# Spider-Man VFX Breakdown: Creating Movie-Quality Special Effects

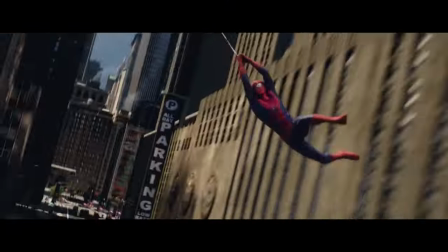0s
Have you ever watched a Spider-Man movie and wish you could climb walls, swing around town, and even dance like Spider-Man?
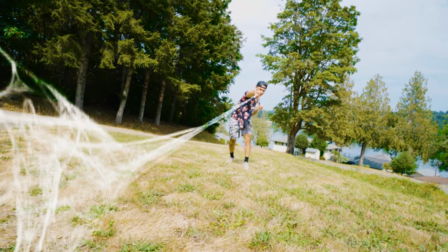5s
In today's video, we're going to turn into Spider-Man. Without even leaving the house.
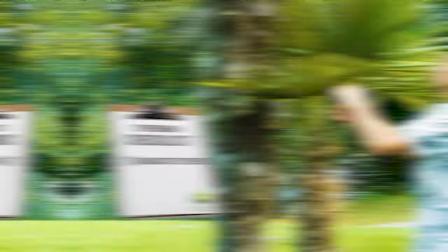11s
Well, how is this possible, you say? First, we must find a highly radioactive spider.
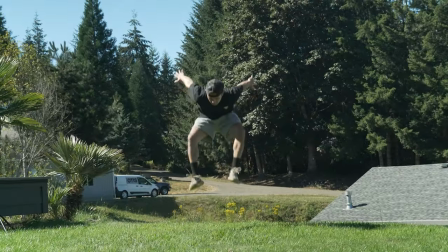20s
Using special VFX techniques, we will be able to recreate these scenes and shock the world that we're Spider-Man. One of my favorite things Spider-Man does is his ability to swing around the city. Now, to recreate this, we're going to be using a drone to record the movement as if we were swinging from tree to tree. But wait, there's a risk. One wrong move with the drone.
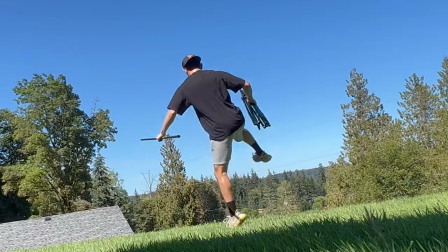44s
Yeah, it's already my third drone. Next, we set up a green screen outside. It'll capture the same lighting as the drone footage, which will help us blend in with the environment.
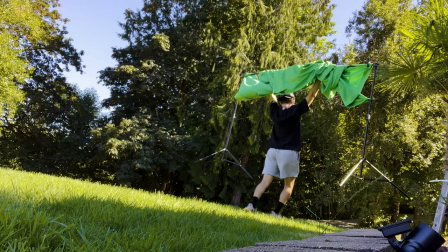52s
I ran into many issues trying to record the green screen scenes. From it being too windy to buying stuff from China, I had to revert to the last resort.
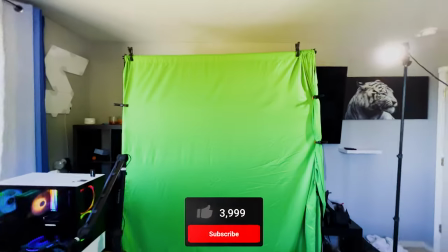60s
As you can see, we don't have much room in my room. we have the green screen set up and i have to have this little bottom one
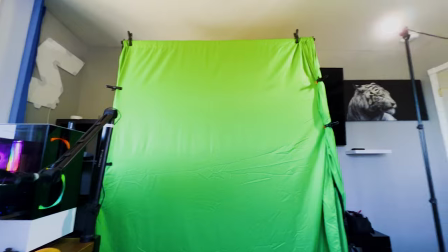67s
on it's so bad it's so so we have the green screen right there we have a light to replicate the sun here we have the camera
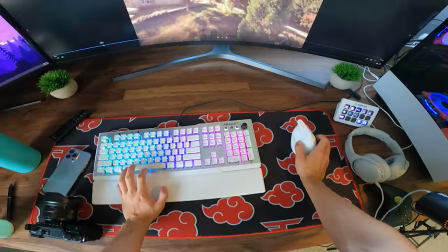74s
all set up once i had the drone footage inside after effects i used my gopro to try to time the web shots and the swings with
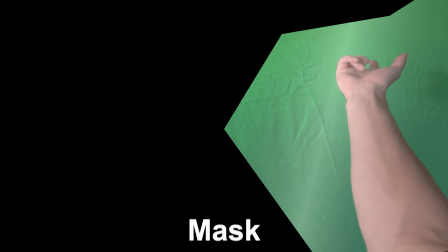80s
the drone footage then it was time to put them into after effects and start keying out and lining them up next i wanted to do a run
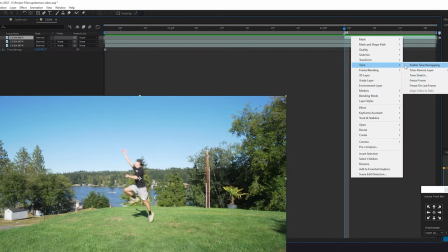86s
and swing effect i first recorded myself running and jumping next inside after effects i freeze framed as soon as i jumped Cut myself out,
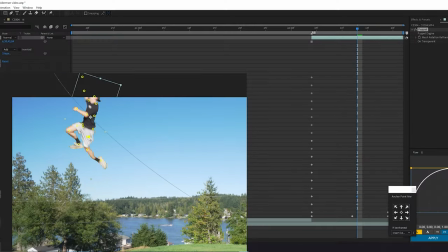93s
added a clean plate behind me, and started to animate myself to give off the effect if I was actually swinging away.
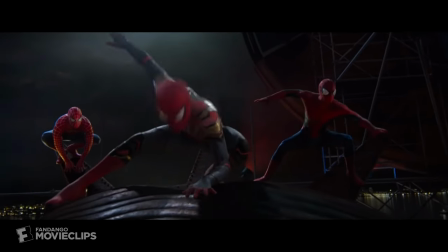99s
I wanted to do a cool scene where I actually swung into the video. To create this, I jumped and played off if I just landed.
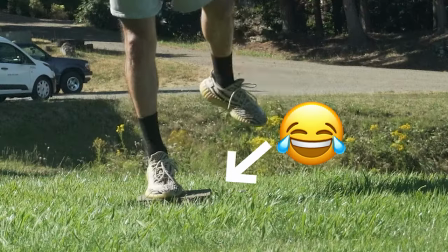106s
Next, because of my green screen failures, I stood on a brick and pretended if I was actually swinging into frame.
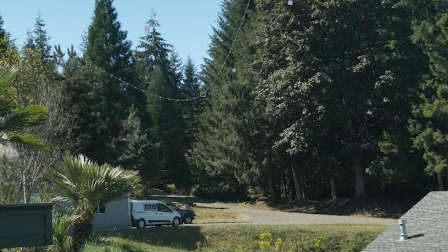111s
Inside After Effects, I cut myself out, animated myself swinging into frame, and used the puppet tool to move my limbs around to give myself more swinging motion.
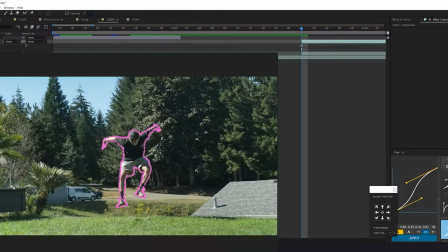118s
Next, I cut myself out mid-jump and animated myself falling into frame, and this is the result. Alright guys, we are on set for the last couple scenes for our Spider-Man video, and you know, where does Spider-Man always be?
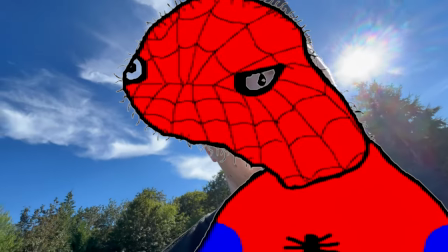132s
On the roof! It's a little scary, but not really, because I'm Spider-Man. I'm sitting on the edge, and I'm getting a couple shots from down there.
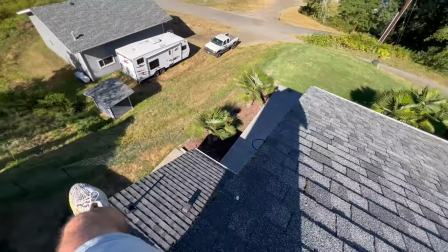139s
Let's see if we zoom in right there. Getting this really cool low shot of us up here on the roof.
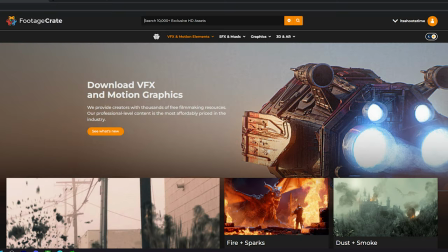146s
Now, if you guys are wondering where I get all my overlays from, i use a website called production crate they have a wide selection of effects overlays and even sound effects
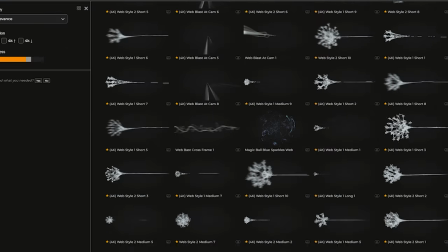153s
that i use on almost all my videos they even have a wide selection of web overlays if you guys want to go
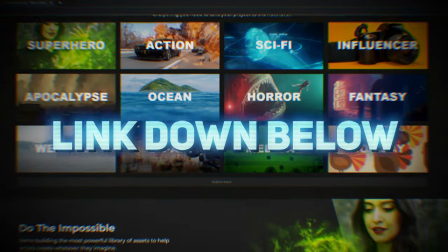157s
try to create these scenes for yourself if so i'll leave a link down below in the description if you guys want to go check them out and after countless
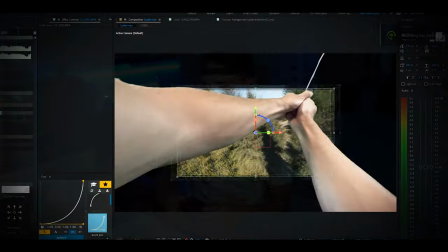164s
hours of recording keyframing compositing problems and special effects i present to you the next spider-man movie.